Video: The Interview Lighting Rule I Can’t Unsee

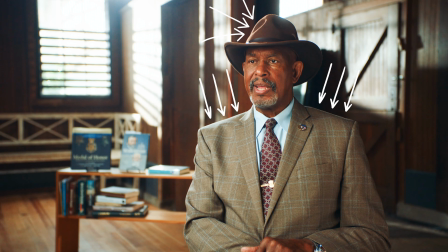So it looks like it's coming from the window, but really it's that overhead that's giving me that little edge.
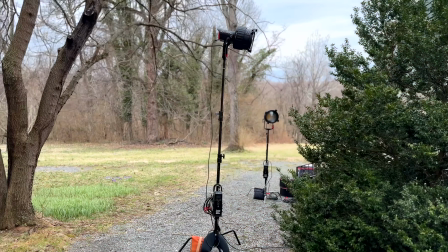A window side, key side, they're all on the same side. He also placed 2 Aperture 600Ds with Fresnel attachments
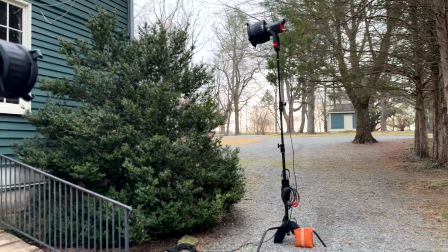outside the windows to push some dramatic streaks and add a little additional natural edging.
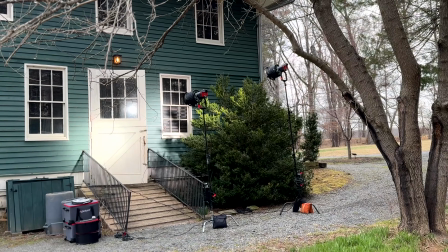In this specific room,
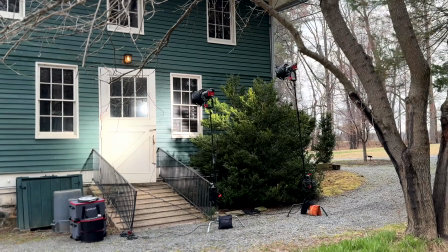we needed both because the false wall created 2 separate spaces that we needed to fill to sell the effect.
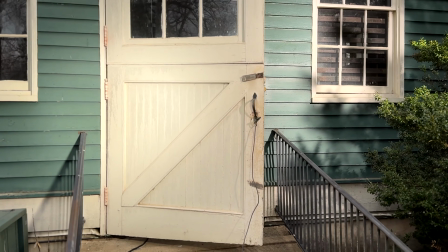But in a standard room, all you really need is one. This is a skill the clients actually pay for. Once you have a basic lighting kit and a clear way of thinking about a room, you could repeat this in almost any situation and just dial it into whatever situation you're in. And really turns clients into repeat clients. How's it look?
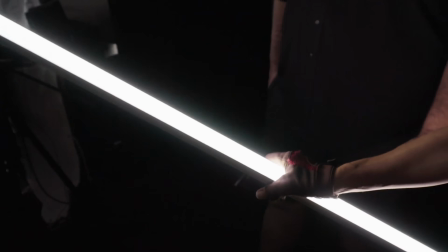If you want to see the same approach applied to a completely different room with a completely different set of challenges, including being like 6 stories up, we did a full breakdown on one of our most popular interview setups. Same principles, different problems to solve. I'll link that below. And now, I'll let John take us out. So the main takeaways are keep it simple. Keep it simple. Don't overthink things. You can do a whole lot with less. And keep the direction to one side. So the next time you walk into a room, start by asking where the light should be coming from, then commit to that side and build everything else around that. Keep it simple and keep it motivated. And if you like this video, you'll definitely like this one, I think, whatever YouTube chooses to put in that little box. But I'll see you there.